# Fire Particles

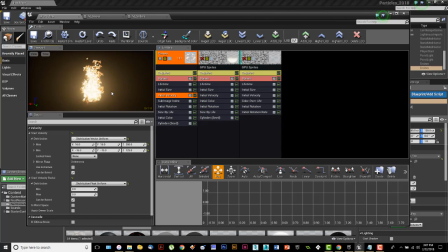[20:40]
They're going a maximum of 16 by 16, so they're going to the right, X and Y, they're spreading out 16 units, and then the minimum they're spreading out to the left at minus 16X and minus 16Y. So that's giving me a base of flames, okay, that's roughly 32 units by 32 units.
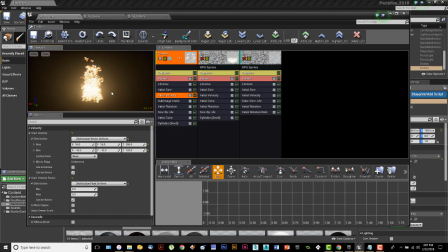[21:00]
So I'm getting a nice square base for my flames. Then the Z is what's controlling the upward motion. So if it's a positive number, it is upwards. If it's a negative number, it is downwards. And I want my flames going up. So some of them are going up at a speed of 200. Some of them are going up at a speed of 125.
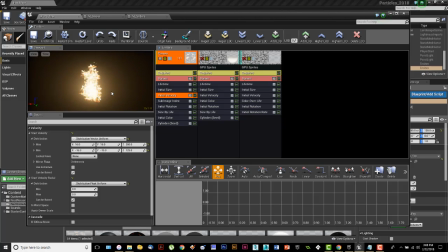[21:16]
The whole point of this is that I've got a wide variety of flames flickering up, and they're all moving at different speeds, which is kind of the perfect setup for that.
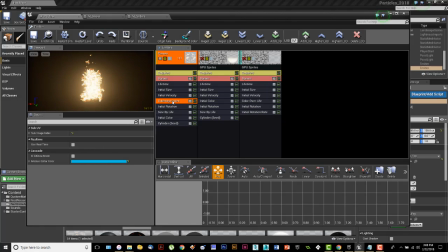[21:27]
Now my sub image index, this is, you don't have to do anything with this in here. All you need to do is put it in. Okay, and what it's doing is it has some setups already in here. You don't really have to do anything. I've got a beginning and I have an end.
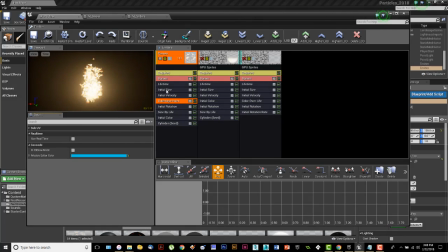[21:45]
I'm just going to close that up and tell you that you need to put this in here for the sub image to work correctly, but you're not going to make any changes to that at all. And that's the only one I've got in here because I don't have, the other ones don't have sub UV images.
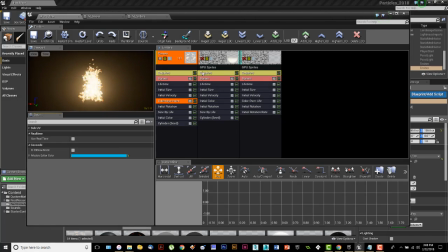[22:00]
So I can do it that way. And if I wanted my embers to have different shapes, I can kind of do the same thing. I can go in, and this is something to remember when you're doing this, is that this whole sub image, sub UV thing can come in handy when you're doing stuff like smoke or doing stuff like embers.
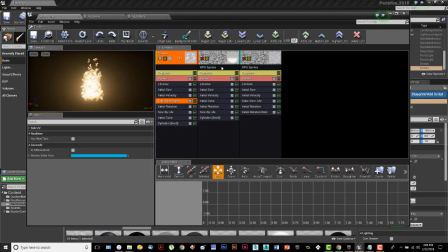[22:18]
Maybe I don't want my embers to all be perfect little round circles. Maybe I want them to all have a different shape. Well, I can do the same thing. I can use a sub UV image in here. I would turn off sprites and use a sub UV image, and I can pick from one of 16 different little round shapes to have my embers look like that.
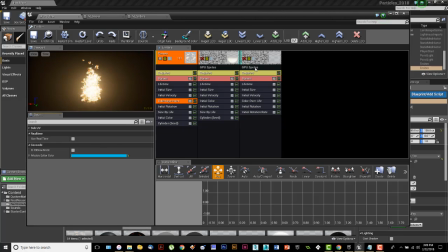[22:37]
Or my smoke, I can go in and rather than use a single smoke image, I can have 16 variations in that, all in one image, and really give myself some nice variation on that. So sub UVs can come in really handy when you're doing a variety of things.
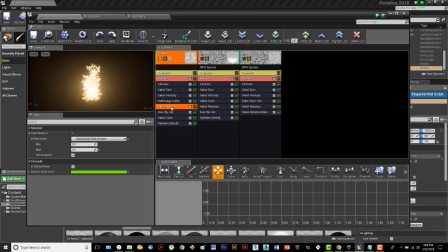[22:52]
Rotation, flames rotate. That's what I'm not spawning them and just rising them up. They need to look like they're kind of boiling down there, which is the effect that I've got going. So I've got about a 0.5 setting on the maximum rotation.
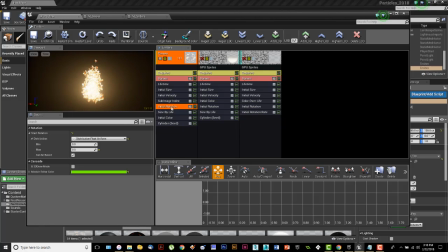[23:09]
So they are, some of them aren't, some of them are just moving up, but most of them are, or half of them are spinning at a speed of up to 0.5, and it just kind of fills in nicely. You can play with those numbers and look and see what they do, but this works really nicely for what I've got going. Size by life.
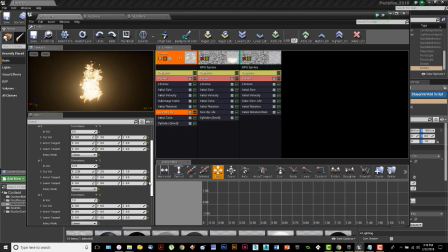[23:27]
This is an important one because I need the flames to die out as the flames go up. I don't want the particles to stay the size that they are until they reach the very top and then vanish off the screen. Flames get smaller as they come up, and they flicker out, and they do those that have that appearance.
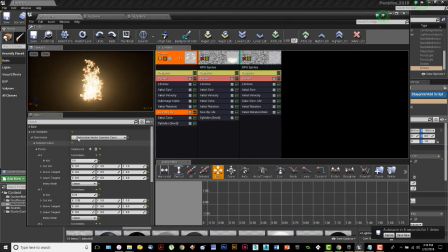[23:47]
So that's in essence what I have set up in here. So much like we did when we were working with the particle system before, when we were doing the rain and the fog and those kinds of things, and I had different elements set up.
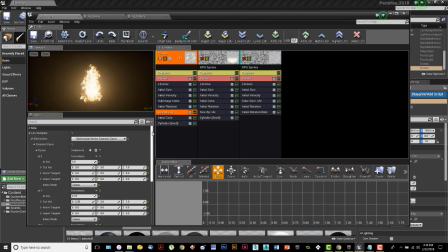[24:04]
This one I've got, or I guess it was the rain splash that had those. This is doing the same basic thing. It starts out at a size of 3 at its birth. So as these things are created down here, at the point 0 is the birth, the 0 timeline.
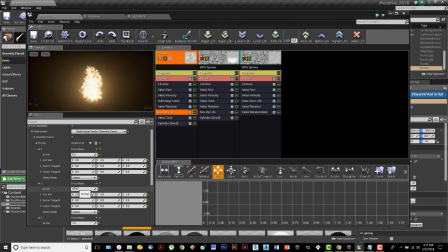[24:22]
And then about 3/4 of the way through, they are starting to shrink a little bit. So they start big, and then they start about 3/4 of their life, they start to shrink out. And then over the last quarter of their life, the last 0.25 of their life, they shrink out to nothing.
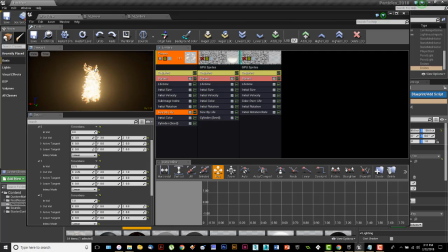[24:40]
Now, that sort of gives you this nice little pointed look.